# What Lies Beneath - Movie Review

A little more has come to the surface, and every single time that he's admitting to these deeds, we want to believe him.
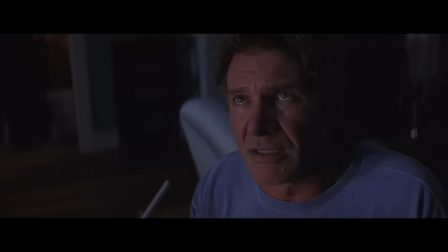310s
Because it's Harrison Ford, we don't want to think that this guy would do these horrible things.
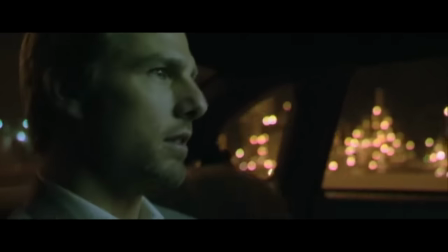317s
It's one of the reasons I love movies like Collateral, because you just don't see Tom Cruz playing a villain, and you just don't see Harrison Ford doing it either. And because we love this guy so much, not just as an on-screen persona,
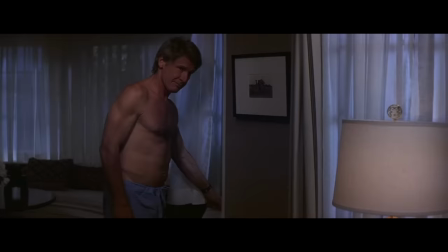330s
but because Robert Zemeckis and Clark Gregg have done such a good job of building up a realistic marriage where they really do seem like they're in love, you just don't want him to be the guy, but he is. And that's expert casting.
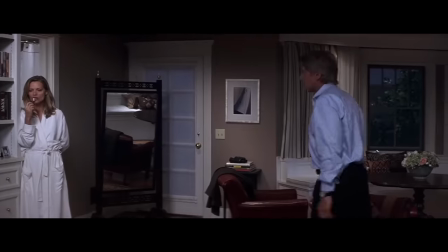344s
But back to that camera work, what Zemeckis has done here with very long takes is a real joy for me to behold because you get to watch these actors act.
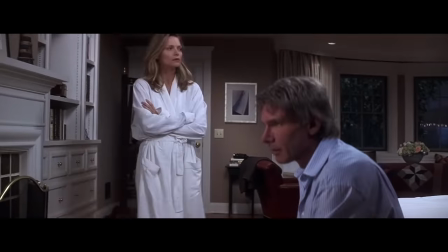354s
They exist in a space and we understand that space but not just that there's very complicated blocking when it comes to looking at very specific things that Zemeckis wants us to be paying attention to.
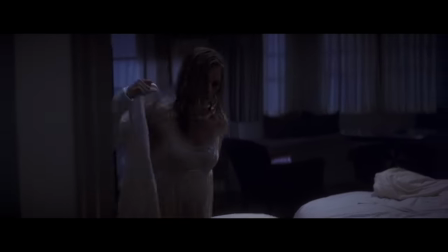365s
There's a sequence in the movie where we follow Michelle Pfeiffer towards a bathroom and then she looks at the phone and thinks about dialing the police but
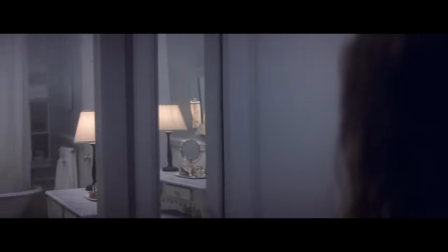373s
then we look upwards towards a mirror and we see other things that we need to see and it's so well constructed that it truly is staggering. He also lets his actors have very real moments together.
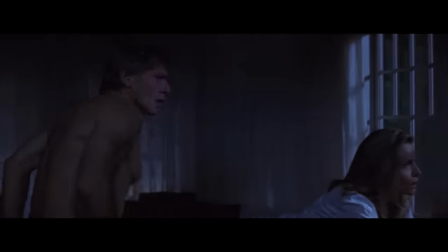384s
There's a part in this movie where Harrison Ford is woken up in the middle of the night by his wife who believes that she just saw something very concerning next door at the neighbor's house.
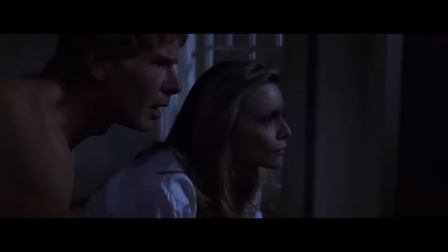392s
And his reaction is peak, husband just got woken up at 3am by his wife for nothing.
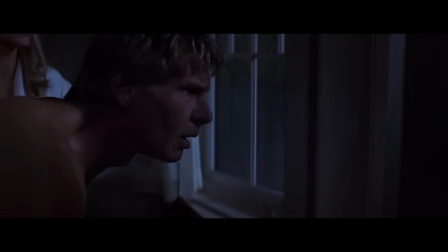397s I thought I saw... I... What?
like that is exactly the reaction to oh my god i am up right now and i don't have to be i just want to go back to bed why'd you do
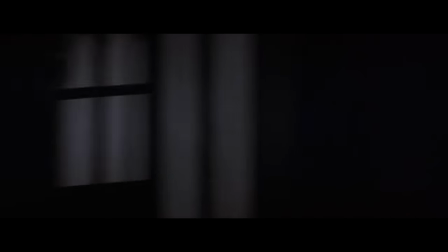412s
this what's also interesting about the film's structure is they found a way to make most of the first act be based around what eventually becomes a red herring except not because for the beginning of the movie she is suspecting that her next-door neighbor,
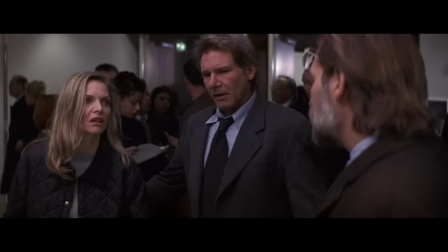426s
has done something awful to his wife. It's very rear window, as this movie, once again, pays a lot of homage to Hitchcock films. Eventually we discover that is not the case. This guy is not the villain. In fact, Robert Zemeckis, in a very telling shot, literally pans away from him, establishing our focus on who becomes the primary villain. The reason I love what the screenplay has done, though, with this structure is that, yes, technically our focus is no longer on this couple. nothing really is going on there,
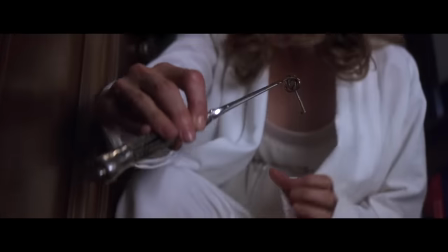457s
but everything that we were learning while she was investigating that couple still factors in to the rest of the mystery.
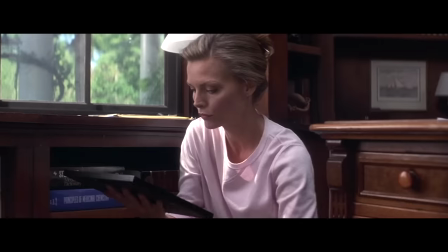465s
And so they found a way to misdirect our attention elsewhere, to wonder if something was going on next door, while still telling us imperative information about the central mystery that eventually develops.
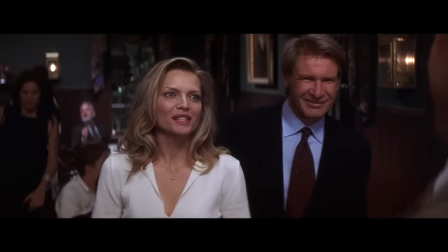478s
It is really good writing. There's also a scene with actress Wendy Crewson who interestingly just played
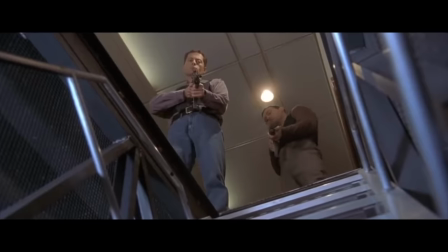485s
the first lady in Air Force One with Harrison Ford three years prior to this. And in this scene during this double date the men start talking to each other and the women start talking to each
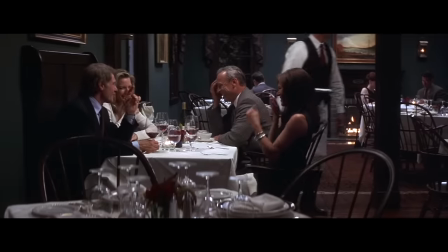495s
other all at the same time at this table and the camera just stays on them for this entire conversation.
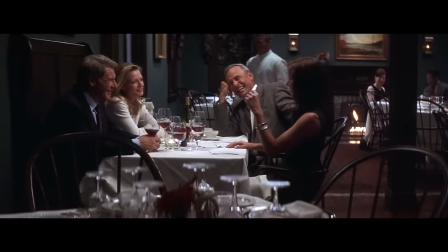500s
I can only imagine a lot of rehearsal went into this and the actors really nailed this but it's also incredibly realistic.
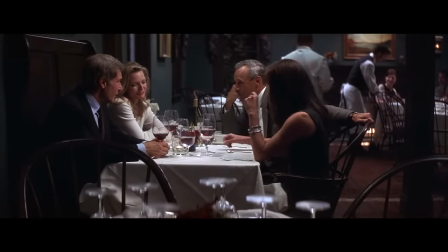506s
You don't see that a lot in movies because it happens all the time.
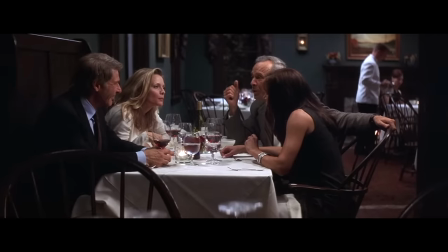509s
If you've ever been out with friends, you sort of start focusing on one person who's at a table and you're talking with them and other people are talking next to you. And that doesn't really get communicated that much in movies because it's very hard to do. You've got to mix all that audio in post, which is tough. You got to choose who you're hearing more over the other. And the actors have to be able to focus on the other person. And it just feels so real. I know I'm talking about this specific scene that for most might feel throwaway, but it's not. These types of details matter, and they're extremely difficult sometimes to achieve, as well as Zemeckis has.